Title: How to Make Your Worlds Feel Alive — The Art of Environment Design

Alright, so you figured out the characters, but now you also have to understand where they live.
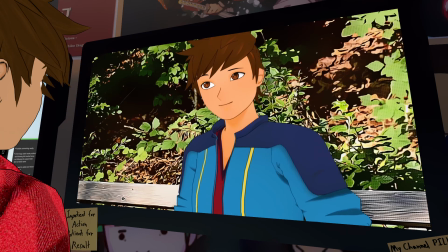[0:05]
The environment is a very important character for your story. I would even say that it's as important as subscribing to my channel, so click that subscribe button.
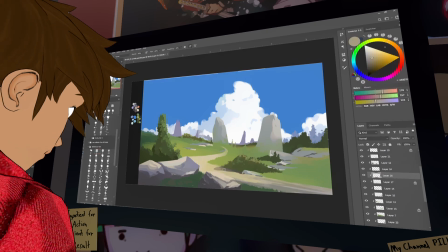[0:14]
Okay, even if your background is just a simple room, you need to understand what everything in that room represents.
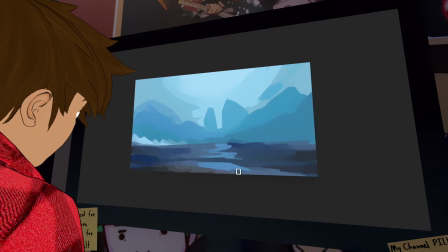[0:22]
Out-of-place objects in environments will confuse the audience and may make them feel off about what they're really seeing.
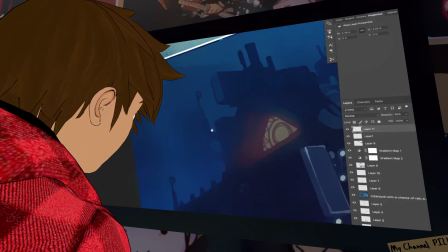[0:30]
Some animators even design full world maps for their story so they can understand the character's world in its entirety.
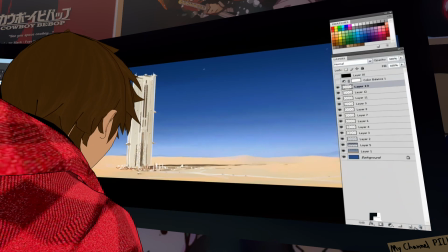[0:38]
It's also important to the story to know the history of what happened in the land. Make your environments come to life.
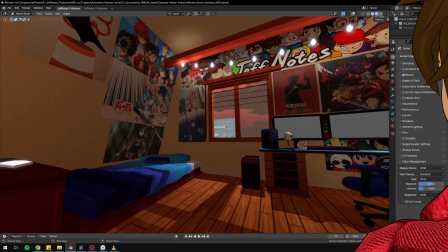[0:45]
Just to give you a small example of an environment, I want to give you a little tour of the room where I create my YouTube videos.
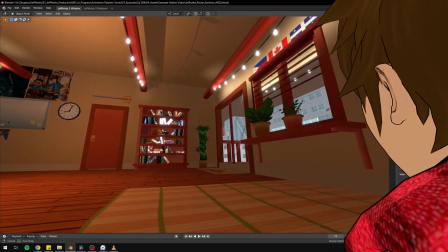[0:53]
Think of this as my personal workspace where I get to design and customize everything to make my videos just right.
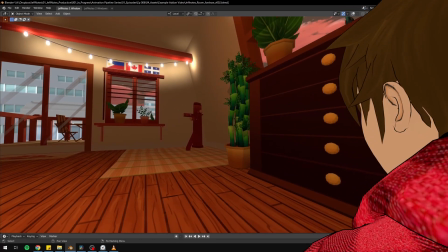[1:01]
This is my 3D interior environment, and I can show you any part of it.
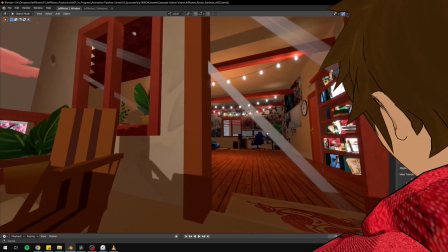[1:07]
There are definitely more interesting spots here than others. I designed it this way so I can produce a variety of videos all in the same space.
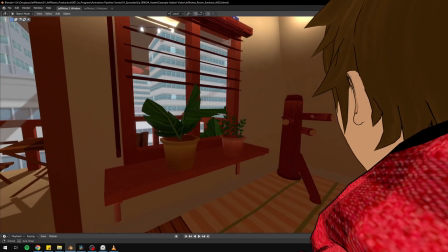[1:16]
It's kind of like what a lot of YouTubers do with their rooms. But here's the cool part.
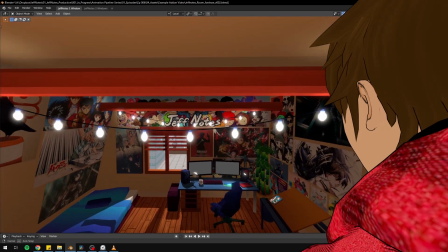[1:22]
Unlike other bedrooms, I can change and move things around freely.
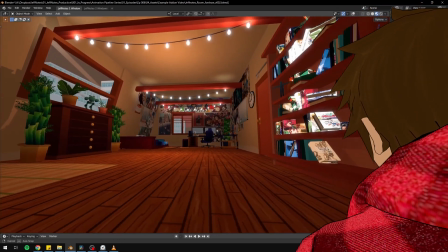[1:26]
This lets me make the room fit the message and mood of each video.
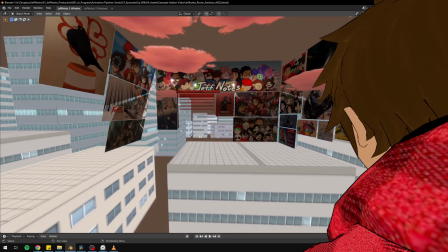[1:32]
Imagine being able to move your bed, your desk, or even your walls around whenever you want.
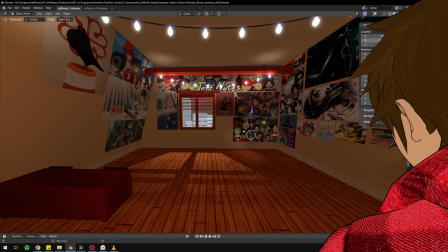[1:38]
Like everything here that you can see, like I can move that. Not only that, I can also change the view outside the windows.
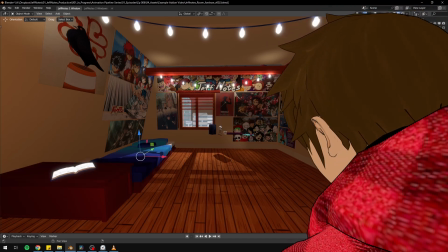[1:45]
I can swap out the buildings in the background, adjust the sky, add clouds, and even switch between daytime and nighttime, you know?
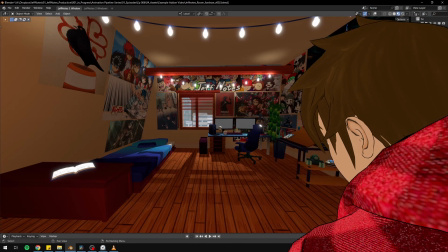[1:54]
It's like having my own little world to play with. There are a few limitations though.
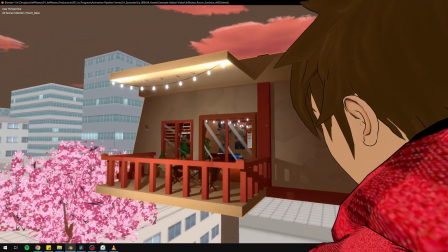[2:00]
I can't show too much of the outside world.
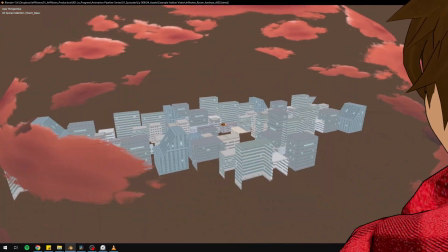[2:05]
I can go to the balcony, but I have to be careful with the camera angles so that other views don't ruin the shot.
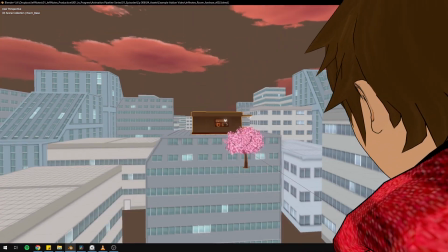[2:13]
This is specifically an interior, right? So why do I do all of this?
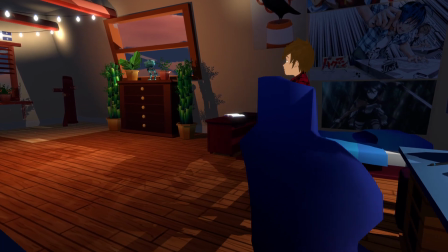[2:20]
Well, having a flexible environment means I can make each video unique and engaging.
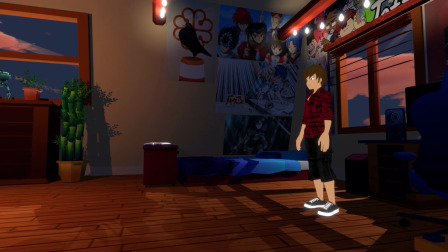[2:26]
It gives me the freedom to express different ideas and create a variety of content without being stuck in one setup, you know?
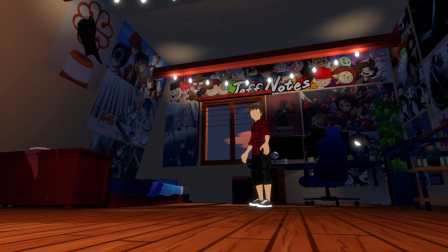[2:34]
In a way, it's like being a director of my own little movie set.
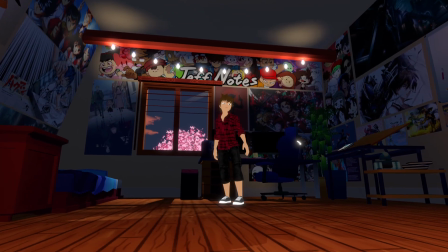[2:39]
And this is a movie set. Yeah.
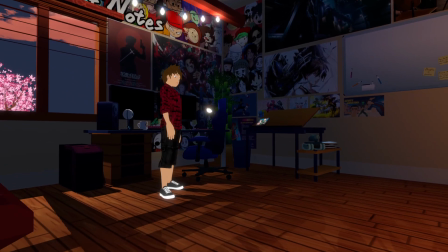[2:41]
Whether I want to focus on just a small part of the room or show a whole new world outside the window, it's all up to me.
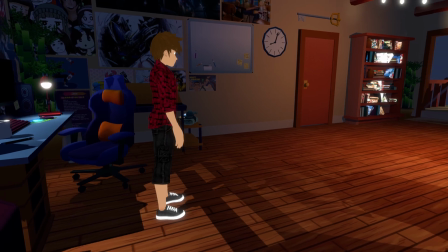[2:50]
I hope this gives you a better idea of what a 3D environment can be and how it can make your videos, more dynamic and fun.
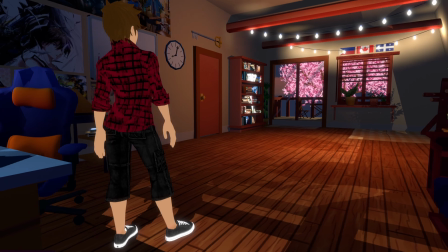[2:59]
Well, that's it for now. See you next time.